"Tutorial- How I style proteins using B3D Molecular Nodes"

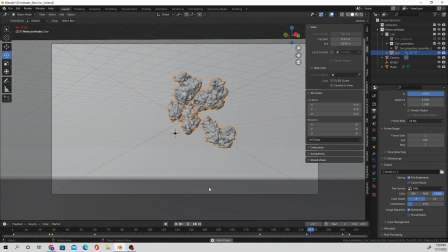Right before it folds right back up into its single unit and floats right back up out of frame.
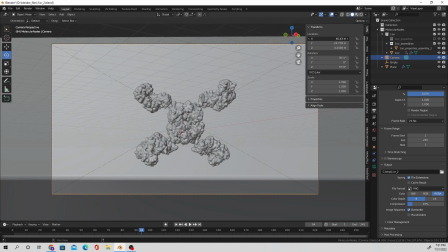Now this is basically the animation that I want to export.
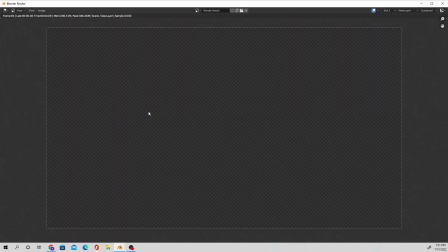So from here, it's just going to be more visual changes.
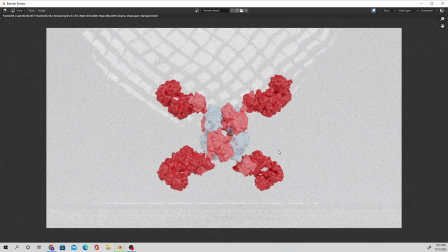Like, first things first, I can already see that the light in the background is kind of distracting. And you remember that one chain that I didn't highlight? You can see it now.
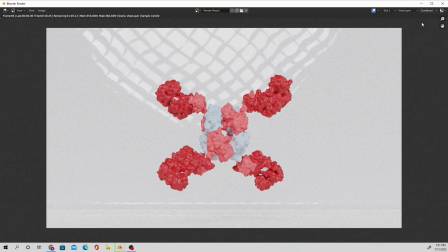It's the one that looks white and is not given a piece in this pretty little palette that I picked out for it.
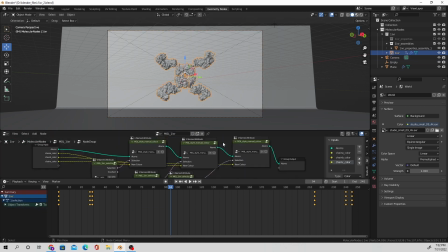So I'm gonna navigate over to geometry nodes again. Go back into that subgroup that I've created. Add in a color manual node and a sidechain selection node, and, you know, select that lone little sidechain that I neglected.
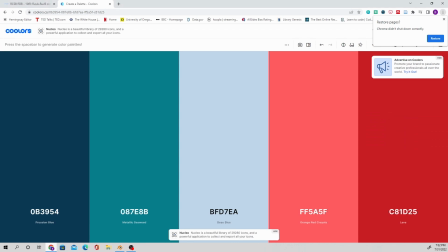I feel bad about it. From there, I'm going to navigate back to colors, because I don't know how to pronounce it.
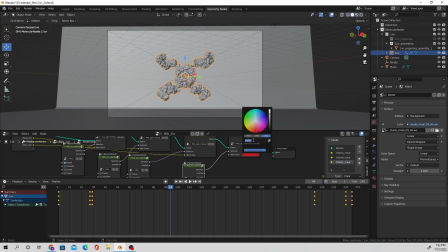Copy over the hex of one of the colors that I didn't use, paste that over there. Just run through the same procedure that I have before, making sure to name everything, because naming everything should be just our standard here, and we shouldn't try to forget it.
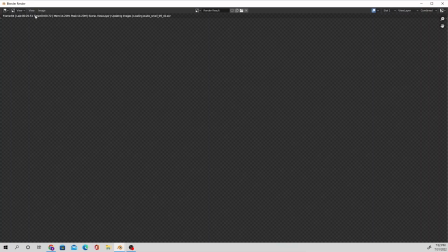Oh. So the next thing that I'm going to address is just the weird light fixture thing in the background.
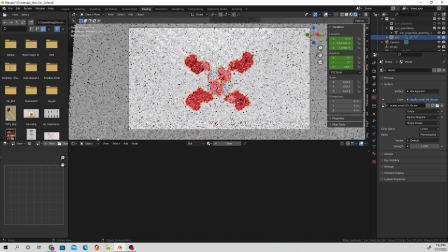That's just a result of me
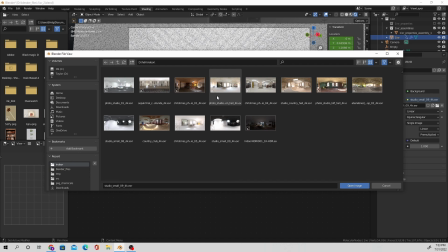choosing the quote-unquote wrong shader and also setting the material of the plane to be so reflective.
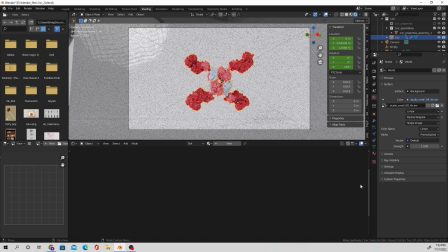I do like that look, but I also don't want to have that light fixture be so prominent.
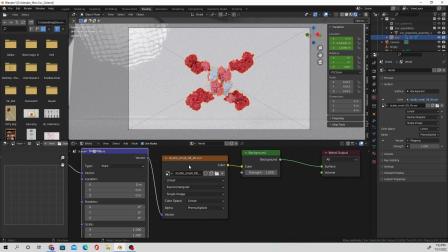So what I'm going to do is head over to the world settings, and I'm going to adjust the Z rotation
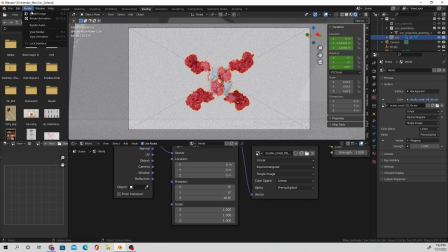of the HDRI so that the light fixture doesn't exist at that specific point where it's hitting the
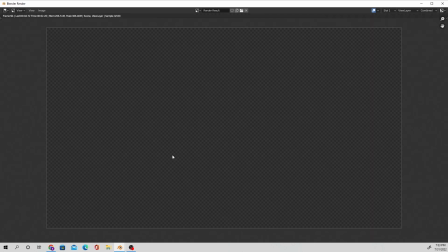reflective background and creating that weird effect. So I'm going to let this render out again.
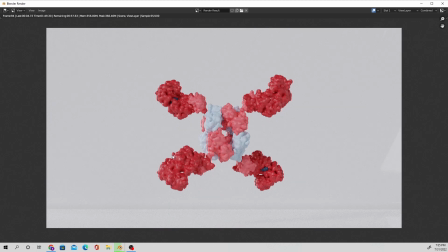After letting that single still image render, I'm going to head over to the compositing tab and add in a viewer
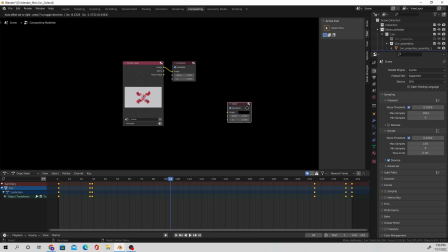node so I can see the image that we just rendered out in full. press V a couple of times so I can zoom out.
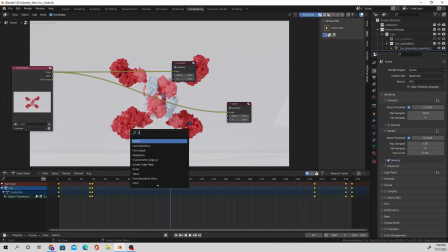And I'm going to add in a lens distortion node, set the distortion to 0.02, nothing too large.
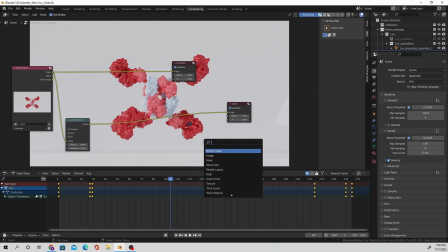We don't want to look like we're looking through a really weird, I don't know, alien camera or something. Usually I add in a glare node just to get a little bit of a soft halo effect going, but it didn't really do anything in this case, so just gonna skip out on that.
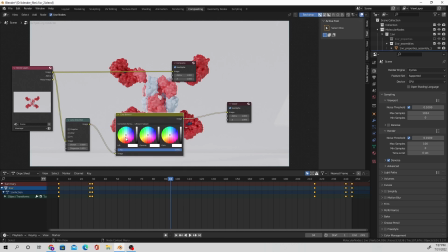I'm gonna add in a color balance node and just adjust the values of the shadows, the midtones, and the highlights. I don't go too crazy on it because I do want there to be a little bit of realism. Make sure to connect that final node over to the composite.
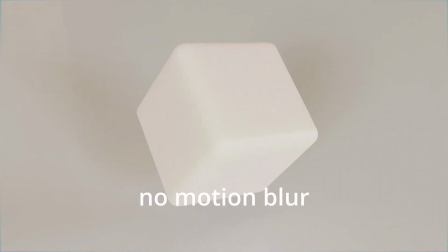I just selected motion blur because it kind of adds like a little bit of a subtle
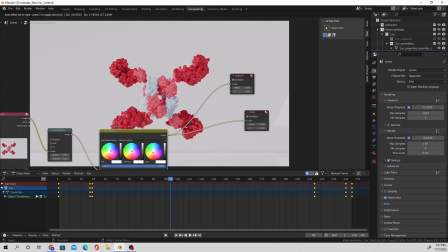smoothing effect to the motions. From there, I'm just going to save my file just in case anything bad happens. Make sure I'm saving this to PNG and not video so that if it crashes in the middle of my animation,
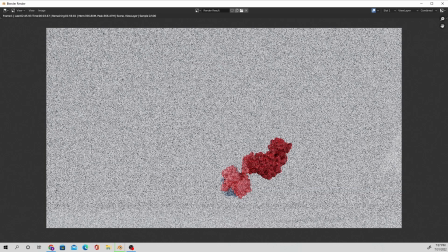I can start it up from whatever frame it finished. And from there, I'm just going to let it render.
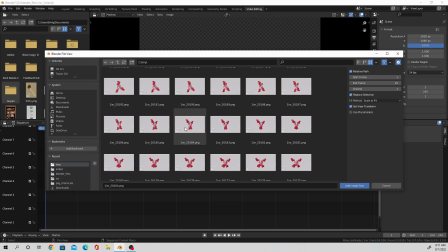When it's finished rendering, through the magic of editing, I'm going to add in all of those frames that I've just created from the very beginning to the very end, add in that image strip
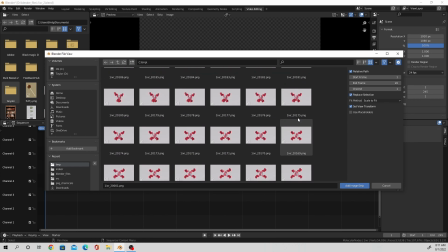from frame 1 to frame, I think it was like 200 something.